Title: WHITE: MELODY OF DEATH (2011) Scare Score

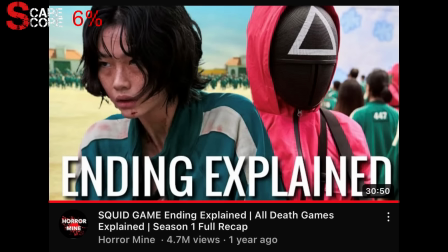[4:06]
Sort of like when my video on Squid Games went viral and my channel proceeded to never replicate those same results.
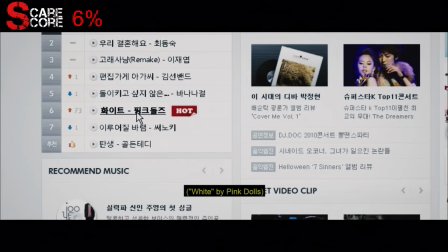[4:17]
As the group's success and popularity rises due to the song, so does the pressure.
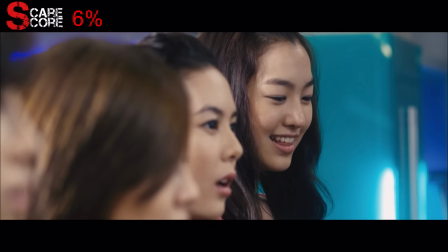[4:22]
The manager tells them that they must top the charts of a show called Music Fever, which by the looks on their faces, must be very hard to do.
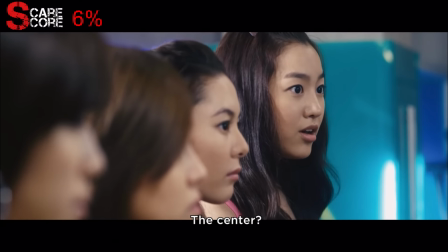[4:29]
She also tells them that the group will now have a center member as opposed to evenly splitting the parts.
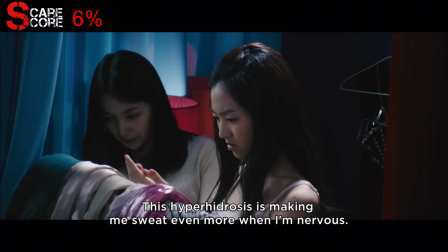[4:35]
This creates more tension among the already divided group. While looking for an outfit, a spirit with white hair is standing directly behind Jenny.
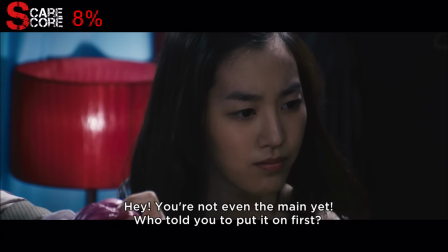[4:43] Ya, 메인도 아닌데 누가 먼저 쓰래?
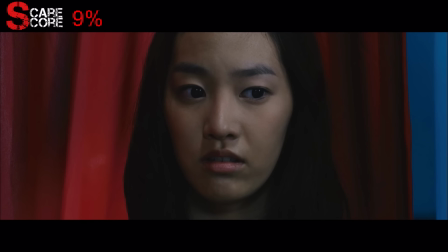[4:49]
She is now terrified and her reaction definitely enhances the scare.
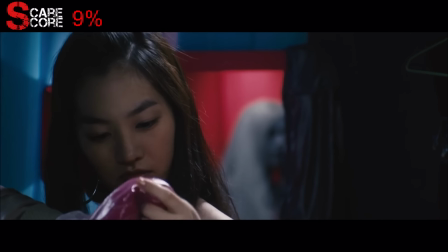[4:54]
This was a subtle and creepy scene that is scarier knowing the ghost was behind her the entire time.
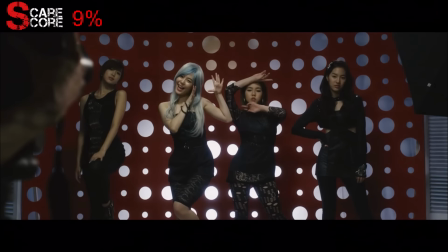[4:59]
The girls do a photo shoot with a white wig to see who looks like the best center. Jenny gets chosen as the center but appears uncomfortable rather than happy.
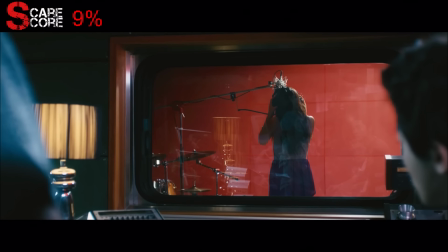[5:07]
She expresses concern for the high note she must sing. While recording the song, Jenny seems terrified of something and is drinking an unusual amount of tonics.
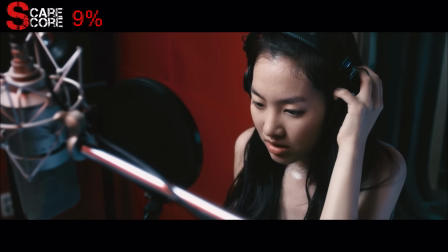[5:16]
She asks if anyone is doubling the song as she feels someone is singing along with her.
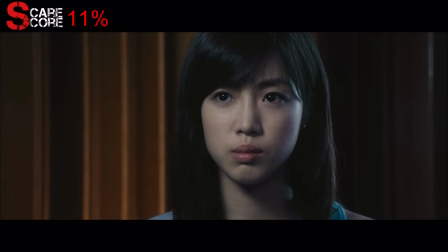[5:20]
She apologizes to Eunju for what happened before and says that it's hot in here. We see ghostly hands being wrapped around her neck before she hits that sweet high note.
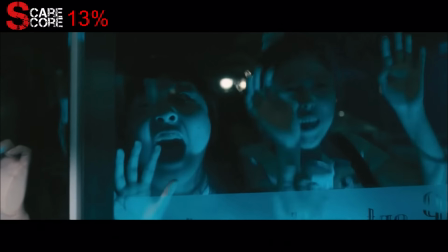[5:33]
The group return to the studio and the fans are going absolutely wild. Eunju goes looking for Jenny, who has been recording the entire day.
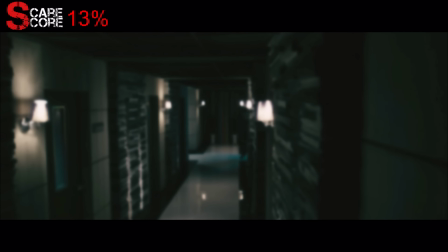[5:41]
She walks down the dark hallway as we hear Jenny singing the high note from the recording room.
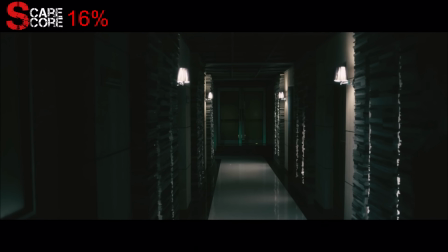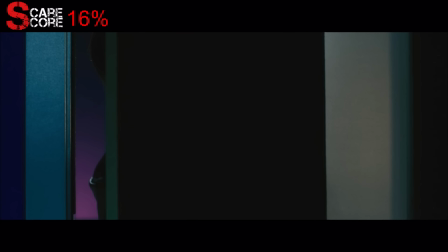[5:51]
This gave me genuine chills. She walks into the room and Jenny's singing now sounds more like a terrified squeal.
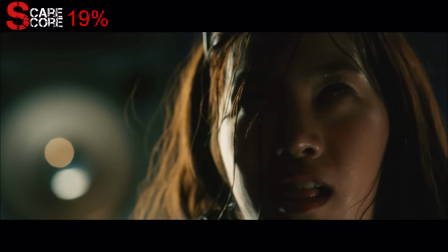[6:03]
Jenny spins around, revealing that the microphone cord is wrapped around her neck. She begins screeching and vomits all over the glass.
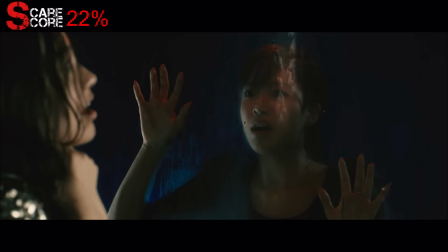[6:09]
Eunju watches helplessly as Jenny hangs from the cord.
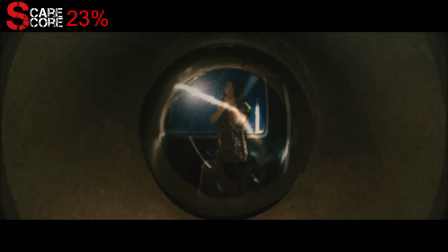[6:13]
We hear a woman humming over the speaker and see the white-haired ghost clinging onto Jenny's body through the reflection.
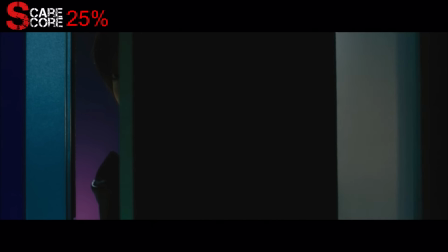[6:19]
This was an exceptionally well-done scare scene. It started out as mildly creepy and gradually got scarier and more disturbing as the scene went on.
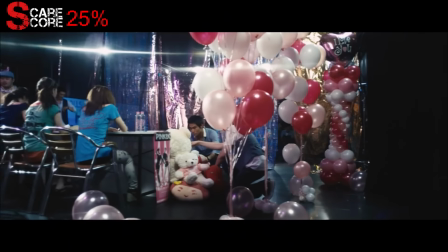[6:27]
This is when I knew I was in for a good one. Jenny is hospitalized following the incident, which is blamed on hallucinations from the tonics she took.
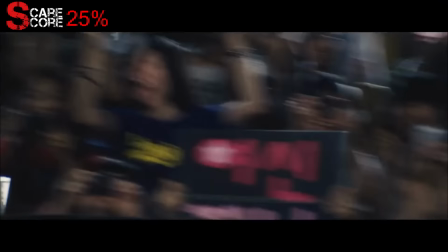[6:35]
The rest of the group attend a fan event where one dude seems like he's been waiting his entire life for this moment.
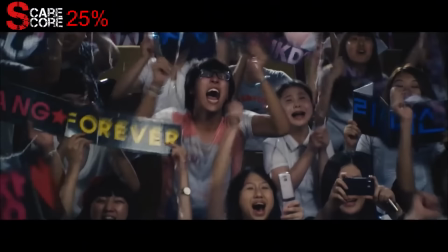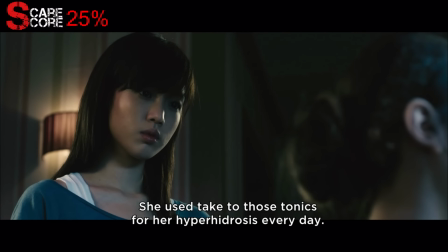[6:47]
Arang believes that someone sabotaged Jenny by putting a little something-something in her tonics.
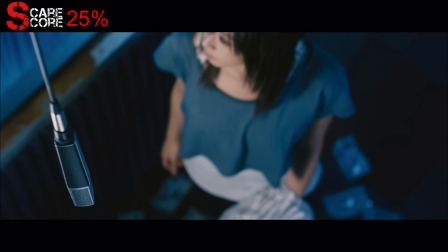[6:52]
Eunju goes back into the recording room that still hasn't been cleaned up and treats us to a pretty neat jump scare courtesy of accidental playback.
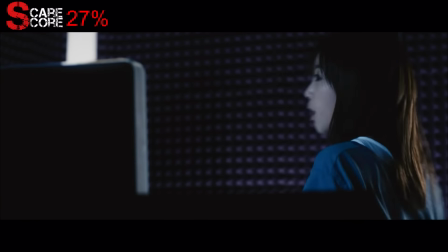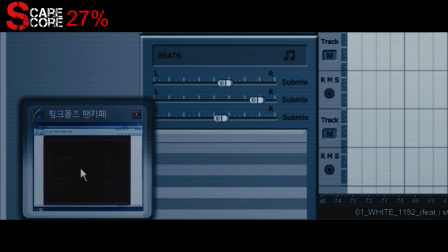[7:05]
She opens an online bulletin board for fans of the group showing a distorted video of Jenny.
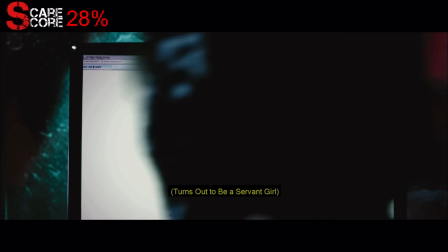[7:11]
She believes there may be something strange about the song White. An embarrassing picture leaks on the internet of Sinji being an understudy for Pure.
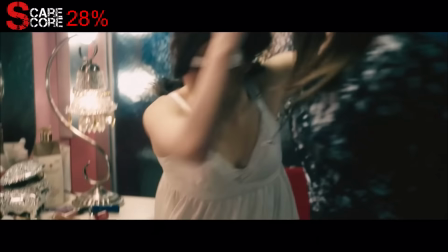[7:19]
Sinji confronts Arang for posting it and the two get physical before Eunju steps in.
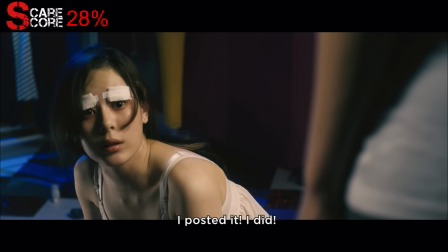[7:24]
Arang admits to posting the photo and has these weird bandages over her eyes as she just had surgery.
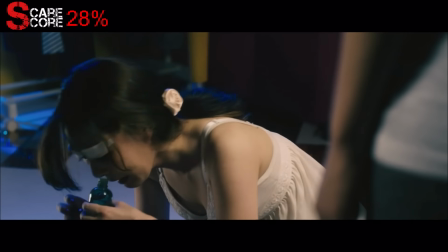[7:29]
She said she posted the photo because she believes Sinji added chemicals to all her cosmetics.
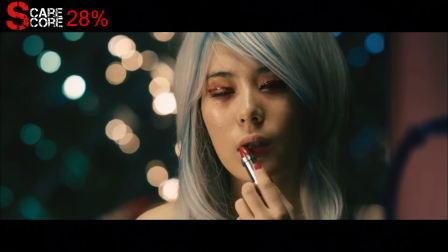[7:39]
She puts on the white wig and begins applying makeup, which sort of reminded me of Joker.
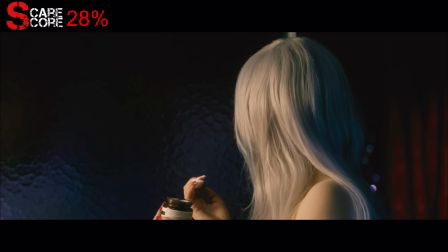[7:43]
As she is applying the cosmetics, a generic scare attempt walks behind the glass. The person behind the glass is mimicking Eunju's voice and says that White belongs to her.
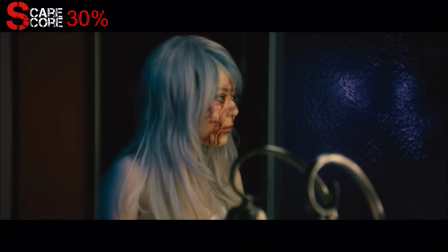[7:52]
She looks behind the glass to see that no one's there. She turns back around to see blood on her face and all her cosmetic bottles filled with blood.
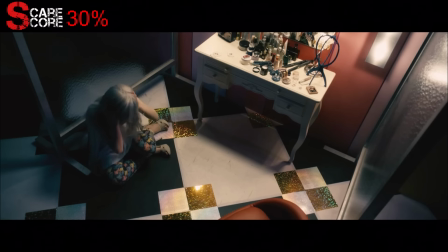[8:00]
The table starts shaking on its own but eventually stops and things return to normal.
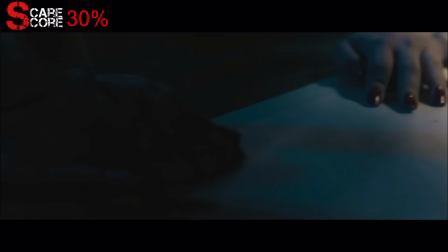[8:04]
She tries crawling away but some nasty old feet foil her escape plan.
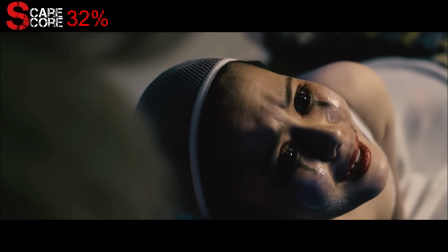[8:12]
She cries in horror, but we don't see what she sees.